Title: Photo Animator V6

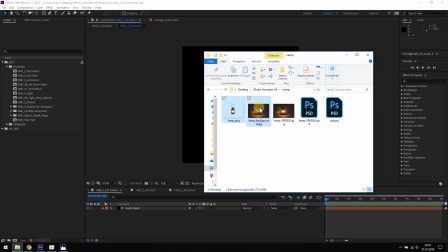5:55 So when you're done isolating the object, you need to import the object and the background into the folder I made a project.
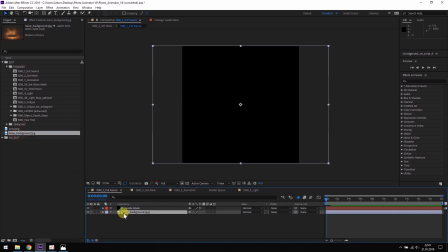6:03 And like before, the background goes into the put source composition.
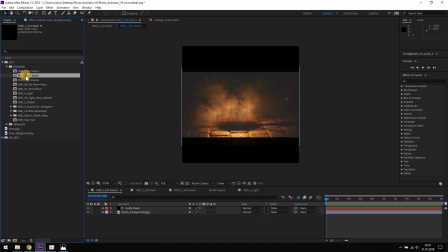6:08 You scale it and place it how you like it. Then you open the set mask composition and mask the background.
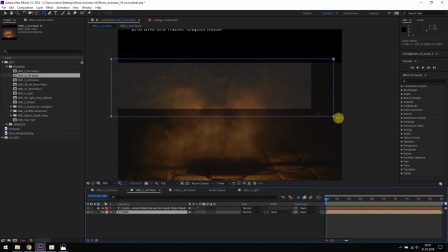6:16 For this example, that would be something like this.
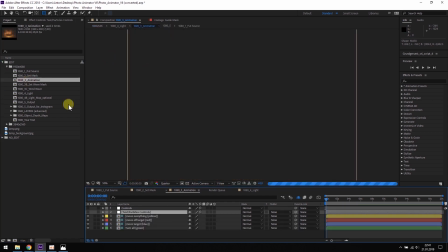6:21 and when you're done with it you go to the animation composition click on the controls layer just
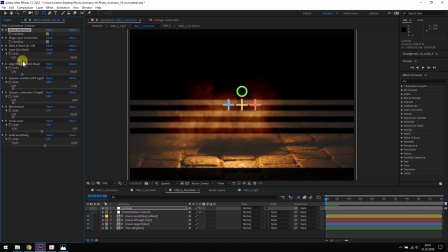6:26 like before activate the visual head mode and spread the layers evenly over the picture okay then we need to place
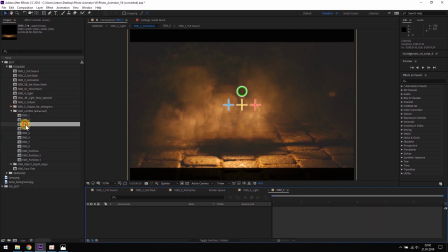6:36 the object the lamp on the correct layer in this case this is layer number three
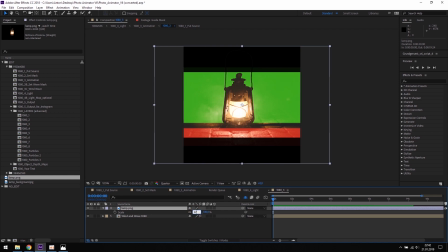6:41 you just drag it in here we scale it the same amount as the main picture was scaled and place right on the layer.
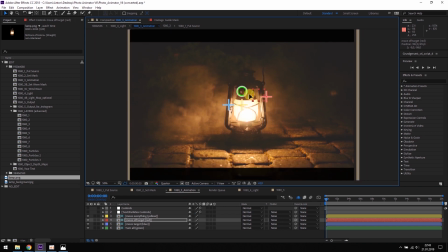6:51 Now the setup is already done and we could use the animation presets but this time we want to animate the camera ourselves. So I set the workspace to four seconds and I start moving the camera into the picture.
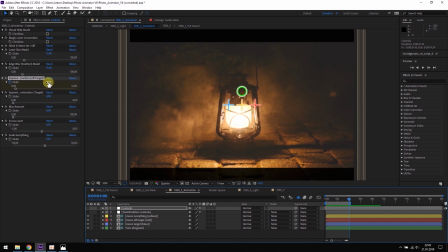7:07 I create keyframes. So now it looks like this.
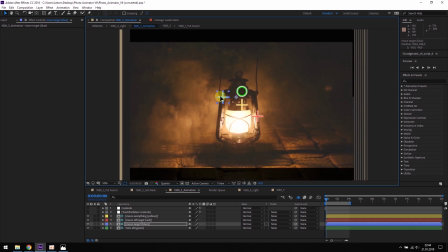7:17 So I want the camera to start high and and low so we have these nice light ray effects. So what I'm doing is I create keyframes for the red and blue cross air.
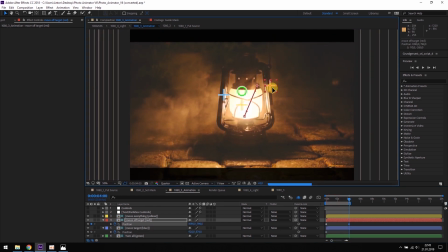7:31 With the red cross air I can move mainly the foreground and with blue cross air I move mainly the background.
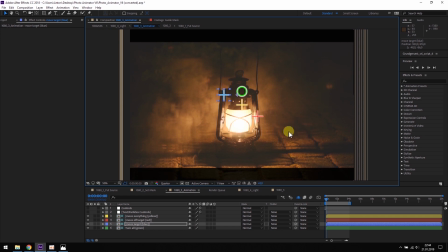7:39 You can see here that some artifacts might emerge but with the magic layer connection they are erased again.
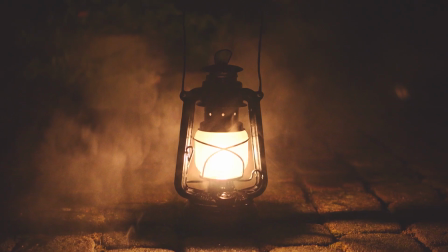7:45 But since the magic layer connection needs some computing power, I'd suggest to only activate it for rendering.
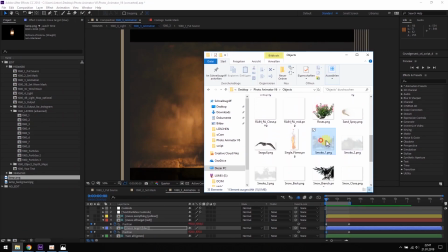7:52 Now I want to give more depth to the animation. I will use some smoke from the included objects.
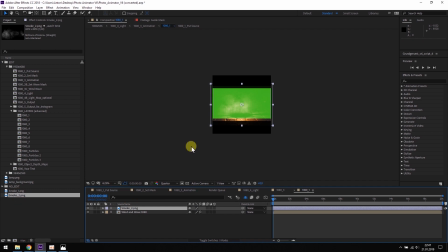7:58 So just like we placed the lamp on layer number three, I will now place one layer of smoke on layer number one. I just place it so that it looks nice. Something like this might work.
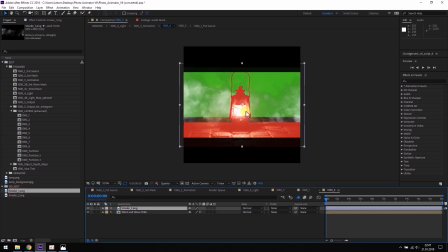8:10 Then there's layer number three, but I want to place it on layer number four. I add another layer of smoke i want more smoke on the right side so i mirror this layer move
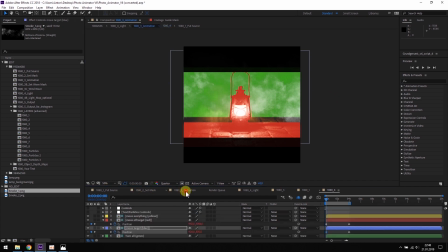8:24 it a bit so i just get the effect i want let's have a look okay we got a lot of smoke very thick and white
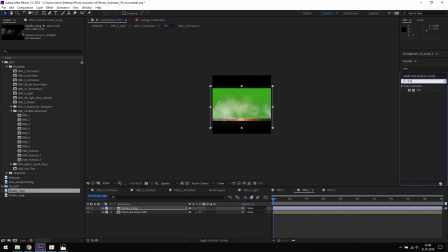8:33 but since this is a very warm picture and it is warm light the smoke
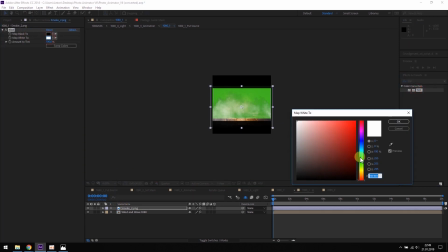8:38 should have a different color So what I'm going to do is I'm going to tint these smoke layers orange and
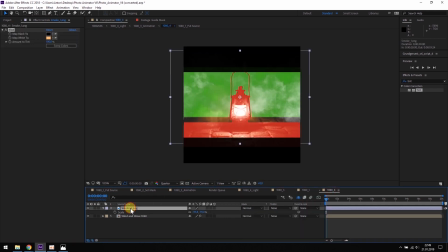8:48 I will copy this effect and put it on another on the other smoke layer as well.
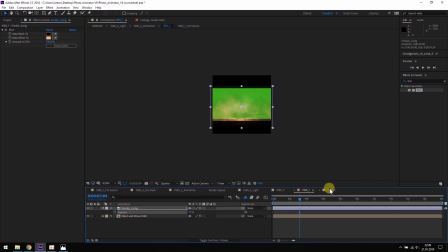8:53 I will also reduce the opacity of the two layers so it's not as thick as
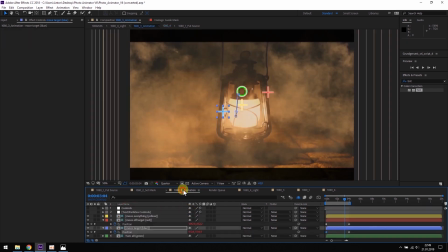8:59 it was before so have a look again and yeah
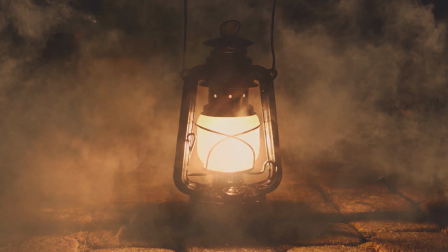9:05 I like this I think that works pretty well okay let's go to the light composition
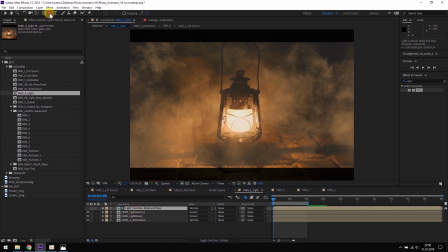9:12 like before I am going to select this layer and draw a mask
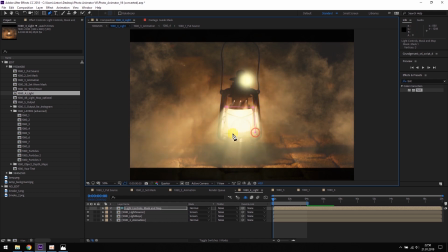9:18 around the area which the light rays should emerge from something like this.
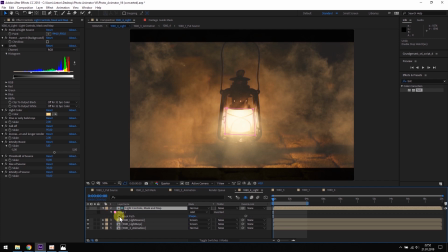9:25 Since in this example the light moves, the lamp moves, so I also need to animate the mask path.
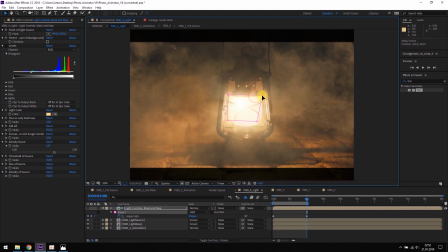9:34 So I set keyframes for the mask path and now the area is always on the lamp. So the next thing we do is to put the point of the light source.
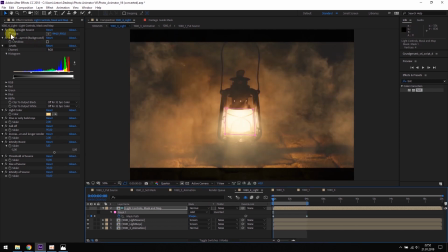9:46 We also create keyframes for this.